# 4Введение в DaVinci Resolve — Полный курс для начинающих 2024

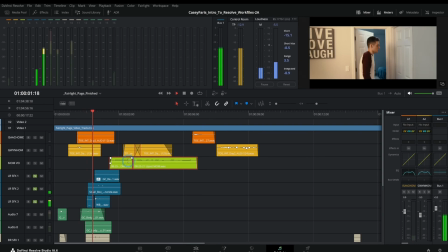[65:57]
We have some of the falling down sounds. Right?
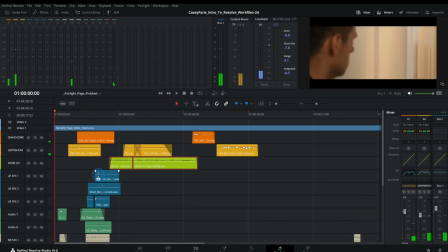[66:03]
And just a lot more things layered in here.
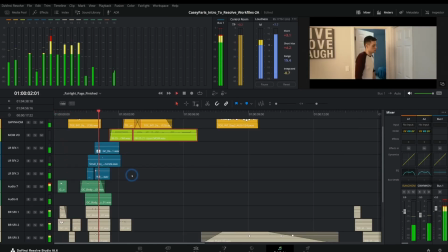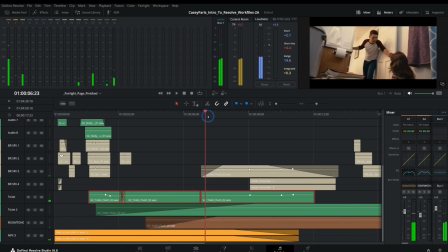[66:11]
As well as this toilet flushing, which was a big part of the story because they accidentally flushed their little alien friend down the toilet when she fell down. And we're mixing a couple of different toilet flushing sounds here to kind of make that work.
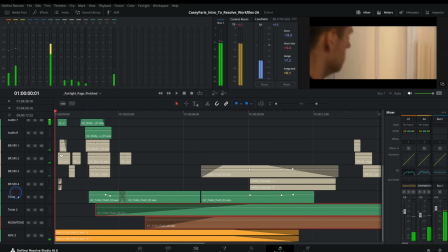[66:25]
And then we have some music, which I'll just solo here.
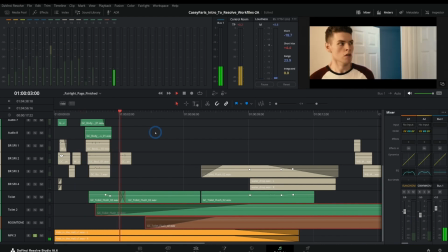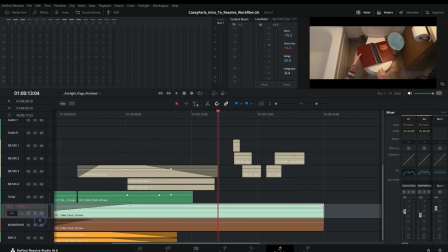[66:34]
And we have some ambient sounds after the toilet's flushing.
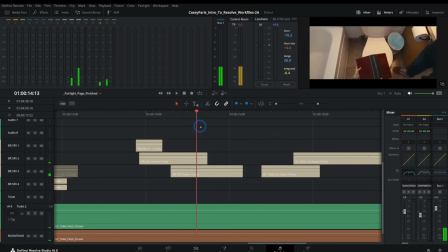[66:38]
We have some kind of natural sounds of grabbing the book, paper rustling, the lid opening.
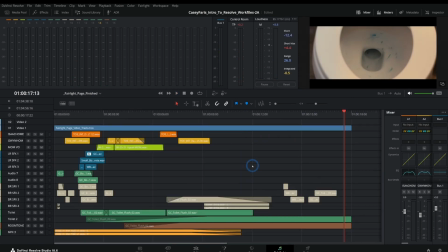[66:46]
And all of that is put in afterwards. And so it's really nice. This is just such a good environment to be able to put in all of the clips and everything that you need. But you could do most of this in the edit page. And where the Fairlight page gets really good is making the little minute tweaks to things.
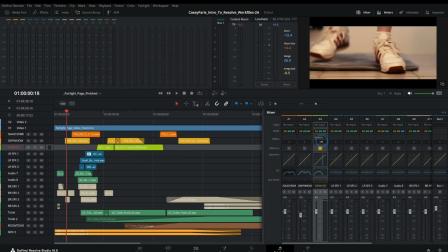[67:01]
So this third track, this is the mom voiceover.
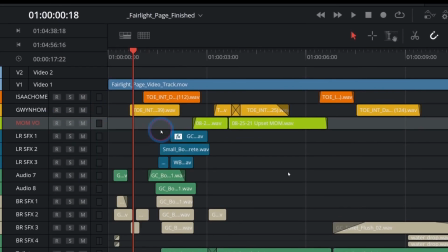[67:06]
And I'm just going to add a new track here and just put this down a track by holding Alt and hitting down.
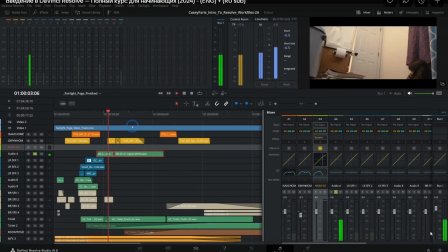[67:13]
And let's solo this and listen to what it sounds like.
Hello? You guys left your bikes on the steps again.
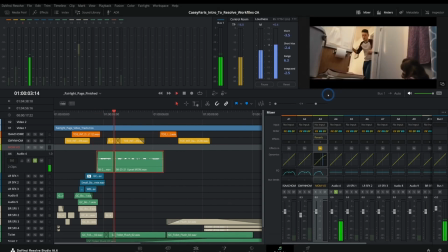[67:19]
So this is mom yelling.
Hello? You guys left your bikes on the steps again.
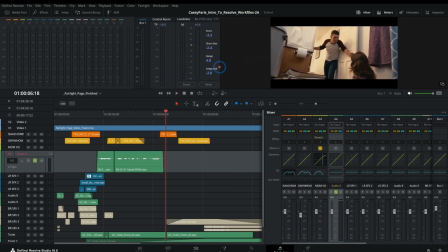[67:25]
But she's supposed to be in the other room, right? She's supposed to be like somewhere else in the house.
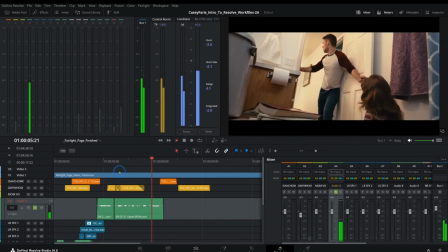[67:31] Hello? You guys left your bikes on the steps again.
And it sounds like she's right there.
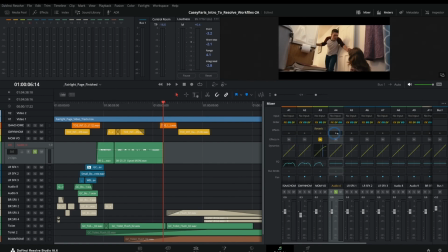[67:38]
And so there's a couple things that we can do here. One is we can add an effect for reverb.
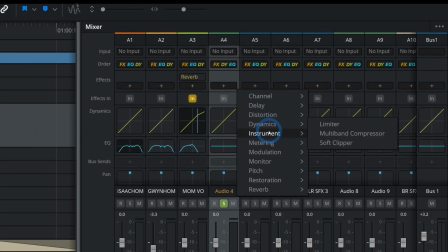[67:43]
So if we hit this plus button, we can look at all kinds of different effects. Go down to reverb and click reverb.
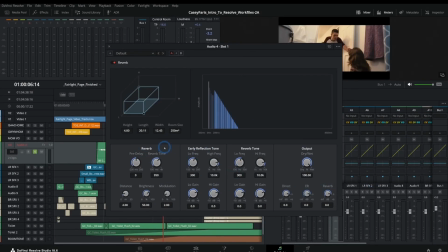[67:50]
And there are all kinds of little controls. And if you don't know lots about reverb, that's okay.
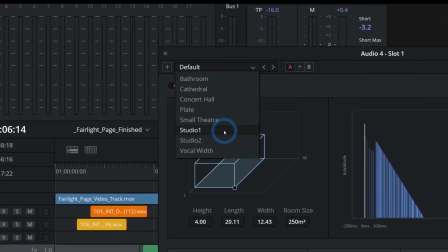[67:54]
Go up here to default, and we'll just say maybe Studio 2 and see how this sounds.
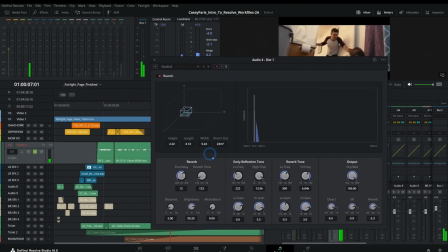[68:00] Hello? You guys left your bikes on the steps again.
Okay, so that's great because that sounds like it's kind of farther away, down in the other room.
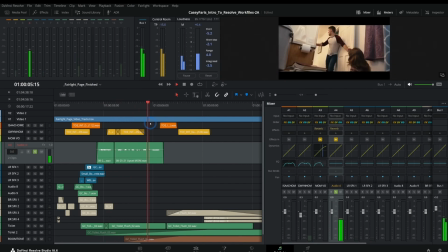[68:09] Hello? You guys left your bikes on the steps again.
And so we're part of the way there. The other thing that happens when your voice is kind of in another room is you don't hear the high parts of the voice.
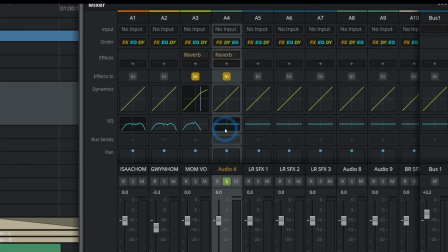[68:21]
You mostly hear the low parts, the kind of booming parts. So we can fix that with an EQ. I can double click on this EQ here.
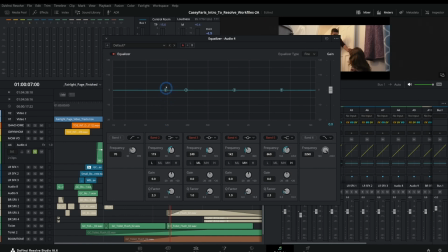[68:28]
And if you're unfamiliar with an EQ, that's basically just turning up the volume of different frequencies in a sound. And so the higher frequencies are on the right, the lower frequencies are on the left. And this is like a graph, kind of like the curves graphs we talked about in the color page.
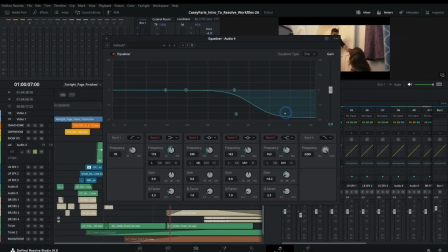[68:42]
But I can take this number 5 and just kind of push this to the left. And we're just going to turn down the volumes of the higher pitches in mom's voice.
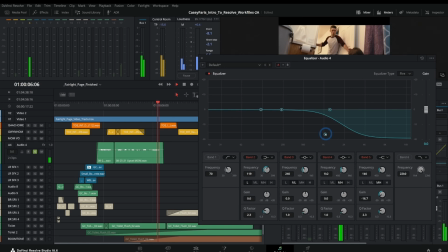[68:51] Hello? You guys left your bikes on the steps again.
See, now that sounds like she's farther away in the house. Check this out. So this is without the equalizer.
Hello? You guys left your bikes on the steps again.
And this is with it.
Hello? You guys left your bikes on the steps again.
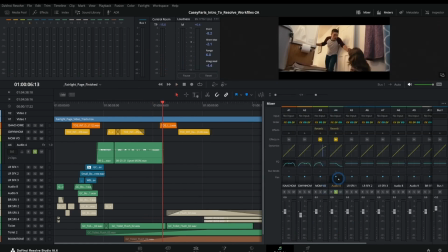[69:10]
Yeah, so it sounds like she's in the other room. And you can easily add this kind of stuff with the mixer here in Fairlight. The other thing you can do is add some dynamics. Now, the dynamics, if you double click on this,
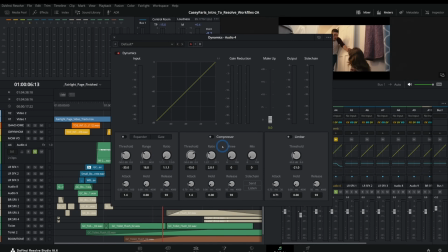[69:23]
this is just a collection of different filters that you can put on your audio to help the quieter things get louder and the louder things get quieter and things kind of like that.
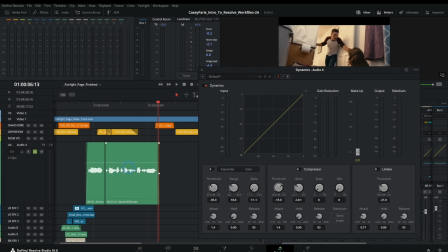[69:33]
And so if somebody's talking and some things they say are loud and some things they say are quiet, you can kind of fix that here with just one filter without having to go in and draw little keyframes.
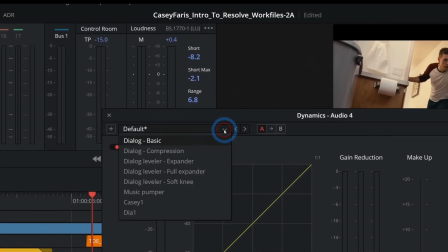[69:44]
One thing you can do is just, again, go here to the preset, and we'll just go to dialogue compression.
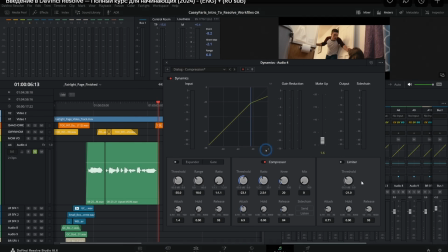[69:51]
And that's just going to make sure that the really loud parts don't get too loud, and it kind of just smooths out the volume a little bit.
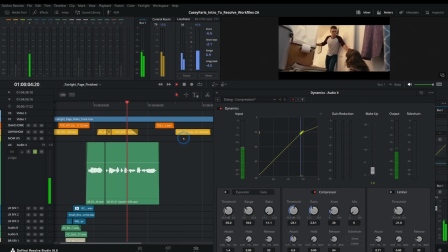[70:00] Hello? You guys left your bikes on the steps again.